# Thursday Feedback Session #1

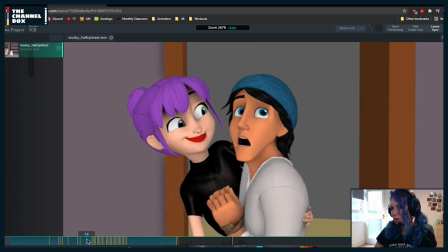(34:33)
It could be just the rig doing weird things,
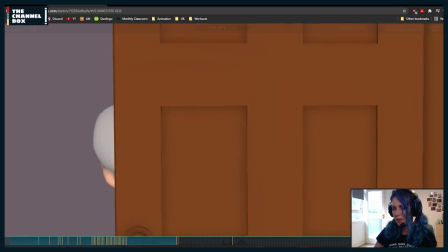(34:38)
but, or it could be something else, but maybe if it's something that you did manually,
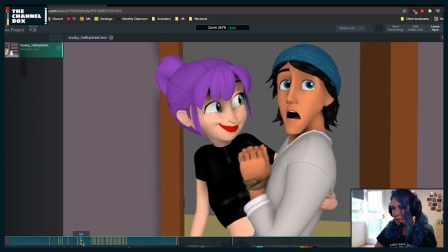(34:44)
I would tone it down a little bit, because on this side it works. But on this one, it starts to feel like his skull is very, what's the word? Like cartoon-like. Like, this is his skull.
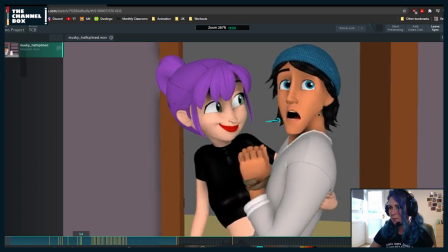(35:04)
So if it's something that you did, I would tone it down. And if it's not, then maybe at the end you can just use some blend shapes to fix it.
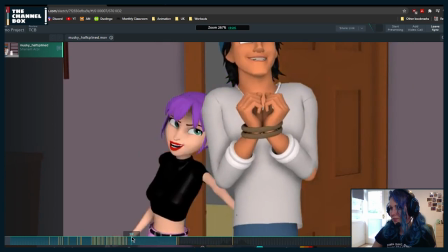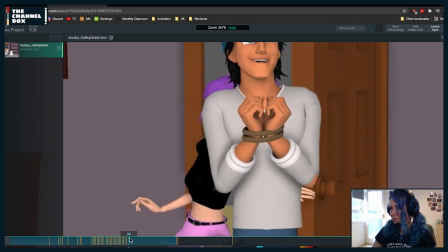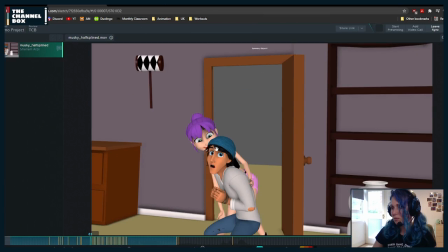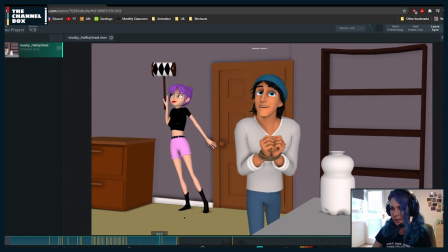(35:34)
Then around here, check this knee. It feels like it's kind of wobbling and jittering a little bit.
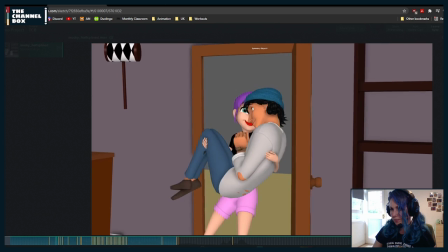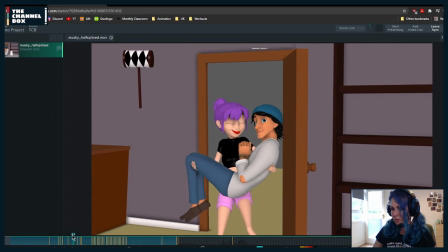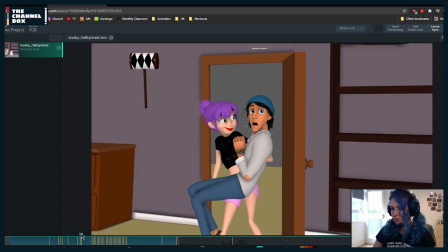Be careful here, it feels like he's going through her leg. And around here, you're having a tangent on this two, three,
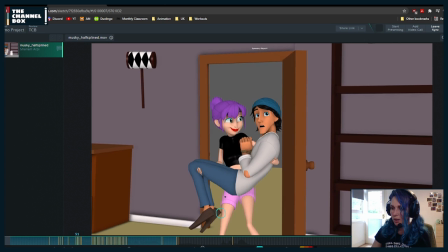(36:15)
almost four frames, where it feels like he's touching his leg only in that one tiny point. So either add a little bit more negative space with the legs or remove it.
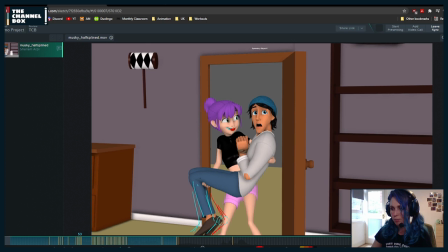(36:31)
Like one or of the two, but not right there.
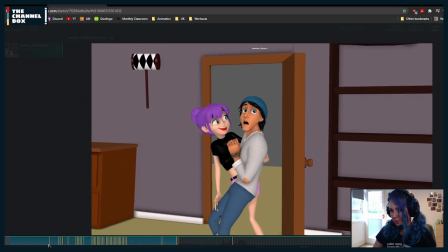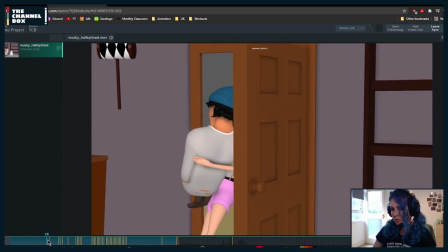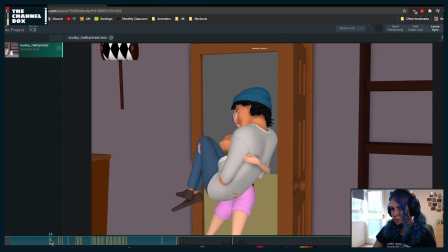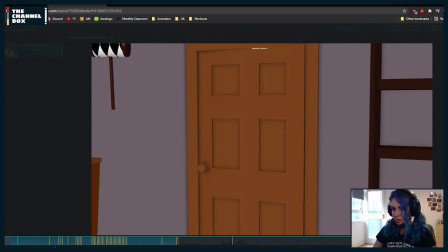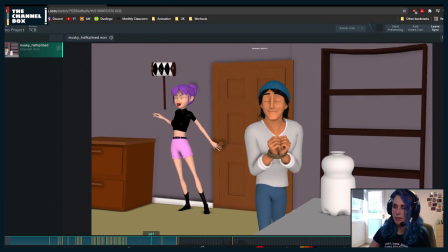(37:02)
And then, yeah, if you move this
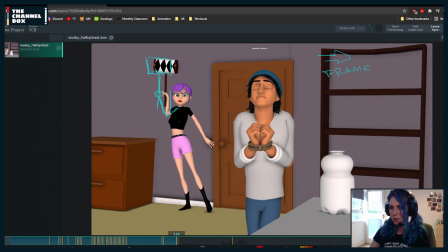(37:06)
object a little bit more to screen left, like I mentioned before, it's going to allow you to create a nicer arc with the wrist.
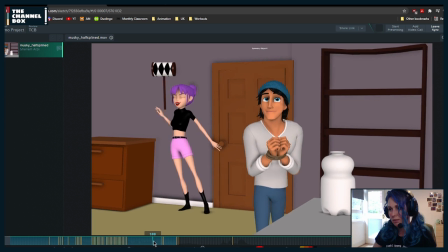(37:15)
So I would definitely try that.
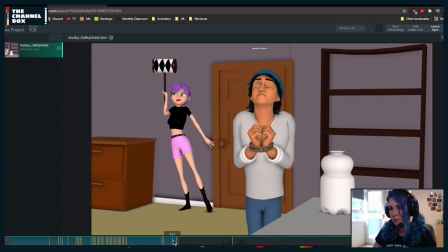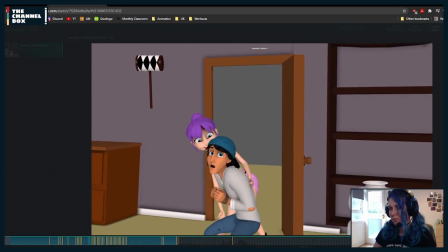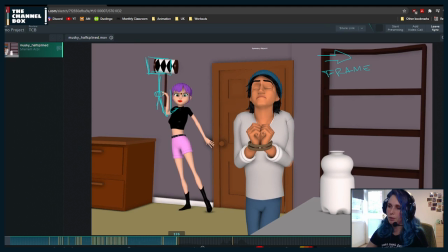(37:36)
And maybe for this pose in particular, once she grabs it, I would move this shoulder a little bit higher and this one a little bit lower so that it flows from one to the other a little bit more.
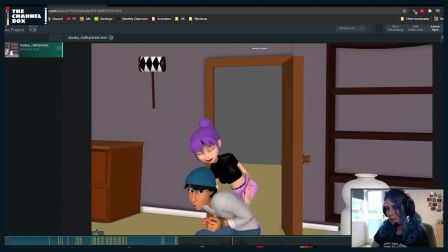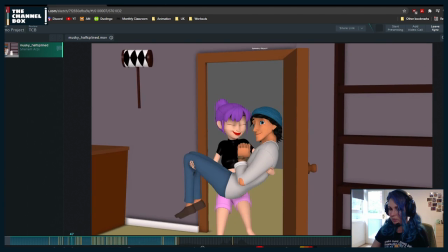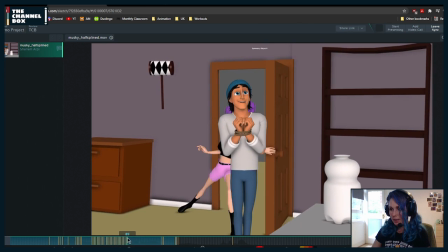(38:05)
Then be careful when he's stepping to the side. It doesn't feel like there was a weight shift before he moved. And right now, he just stepped on this leg here.
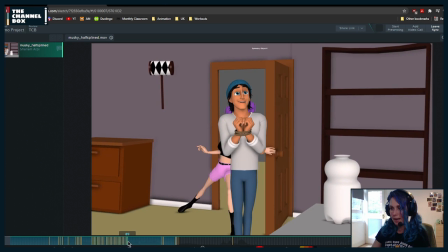(38:19)
And now he's stepping onto the other. But I don't see his weight shifting.
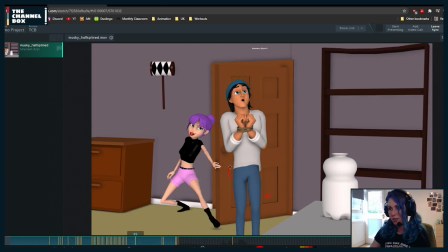(38:26)
Because for him to be able to lift this leg, he should actually move his body more screen left.
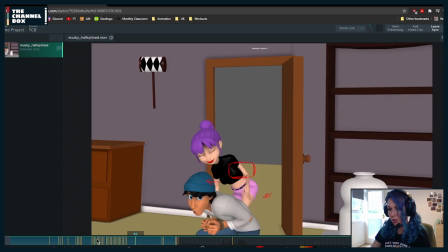(38:35)
So what you could do is, as he's coming up,
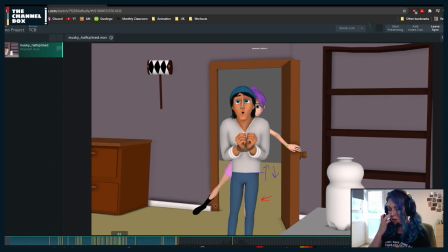(38:42)
when his leg, like basically all of his weight right now is on his screen right leg, I would already move the other leg so that by frame 87, his leg is already on this final position. And
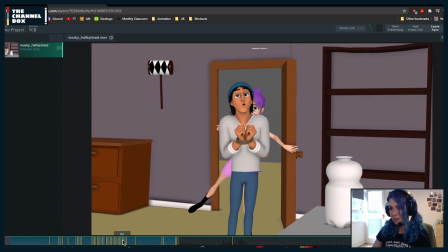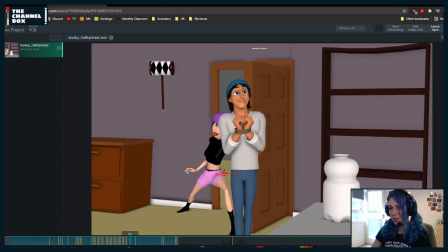(39:07)
from 87 to 91, he shifts his weight a little bit more screen left.
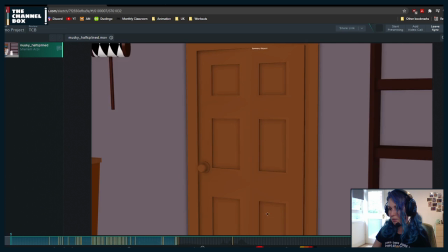(39:17)
And, oops, be careful here. You're gonna have a leg knee pop.
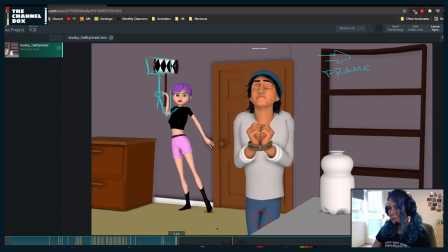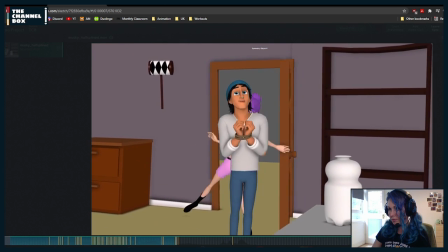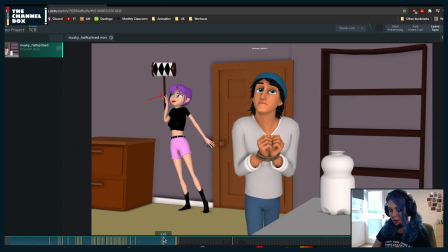(39:34)
And then this is mostly for polish, but just so that you are aware, you can slightly offset your shoulders so that they don't go up and down exactly at the same time.
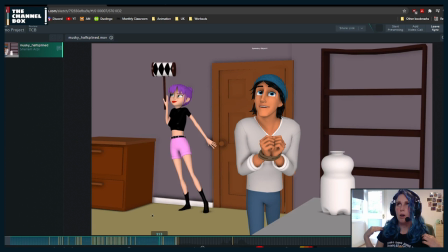(39:48)
Slightly. It's like you can basically offset the in-between. It's kind of like when you offset the blink. It's the same idea, but very, very slightly. And here, his body's coming down and his hands are also coming down.
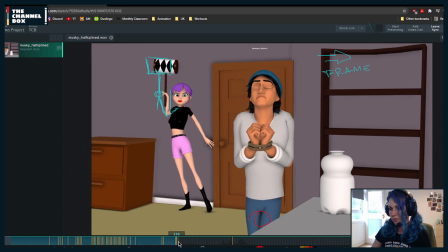(40:05)
I know that this is already from the next part, but just make sure that the body doesn't move as a unit so that everything moves down. His body is coming down, maybe his hands drag ever so slightly up.
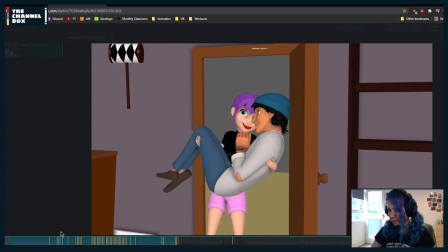And around here, when he's walking,
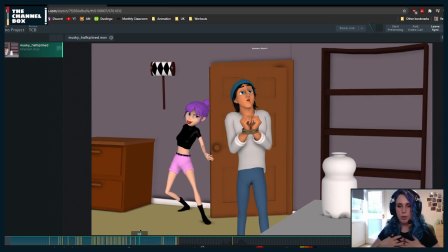(40:30)
maybe you can add a little bit more of rotation Y on the chest, just a little bit, so that we feel this contrapposto thingy a little bit more.
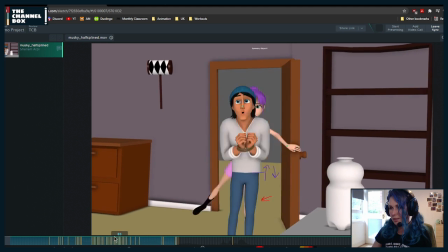(40:44)
Just a tiny bit more.
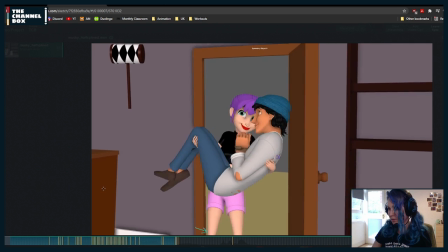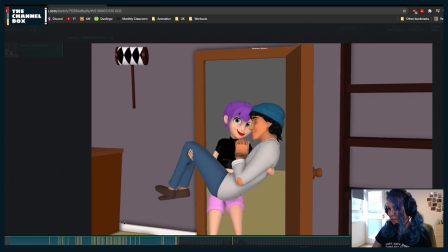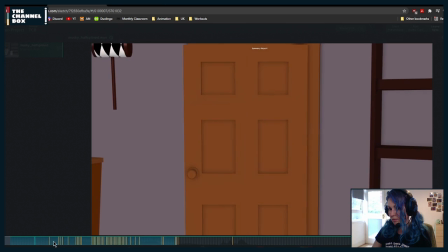(40:56)
And
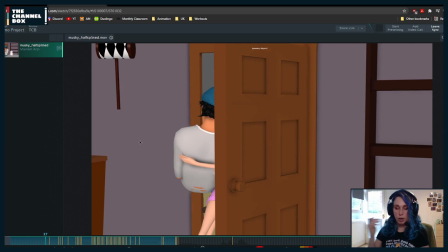(41:01)
And then once you get into polish, this is a note more for polish,
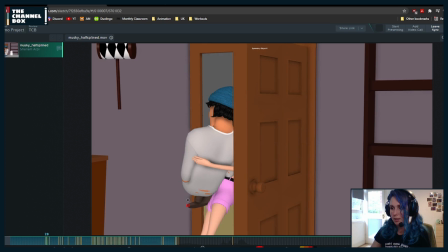(41:07)
remember to track everything, even the tip of his toes.
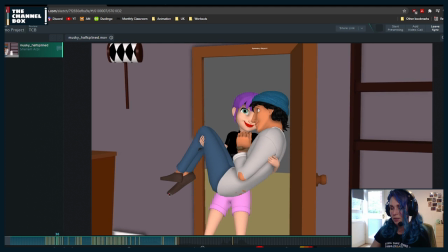(41:13)
Because right now the arcs are not very arky.
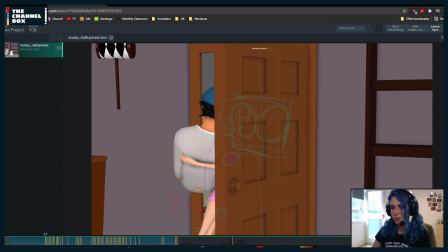(41:18)
Like, they could be a little bit better, because right now it's going up, down, and then suddenly it starts going up. So that's something that potentially is the easier fix would be to not have it come down so much here.
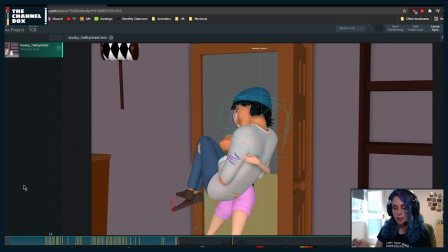(41:35)
That way you don't need to bounce so much with the foot.
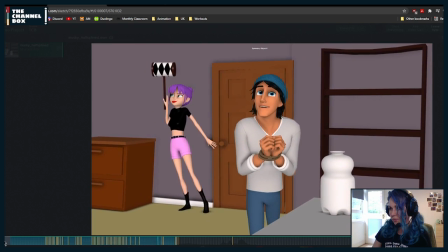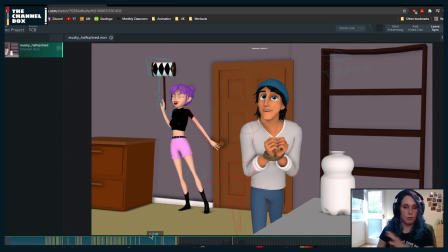(41:50)
And then all around this, you can add, again, for polish, a little bit more nuance to the fingers so that they're not always in the same pose, but maybe at some point they relax a bit and then they tense a bit.
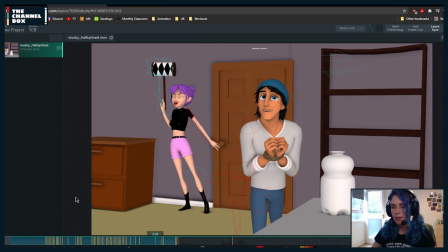(42:06)
Just a little bit more information there so that they're not always in the same pose.
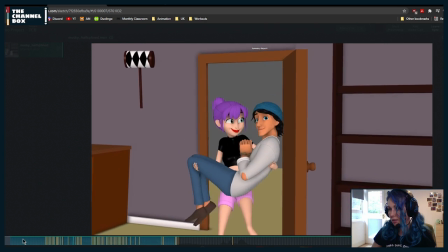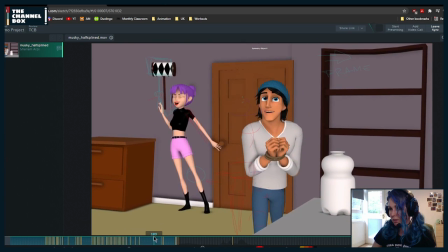Be careful around here, it feels from frames 110 to 119 like her hips are rotating, but it's just the hips that are rotating, nothing else.
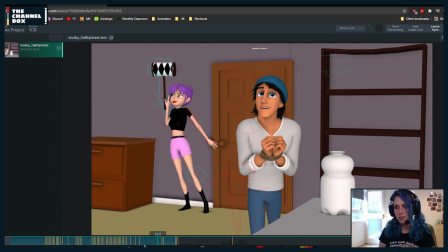(42:37)
Like, the chest is not rotating, yes, the chest is rotating a little bit, but it feels like she was already in the pose that she needed by frame 114.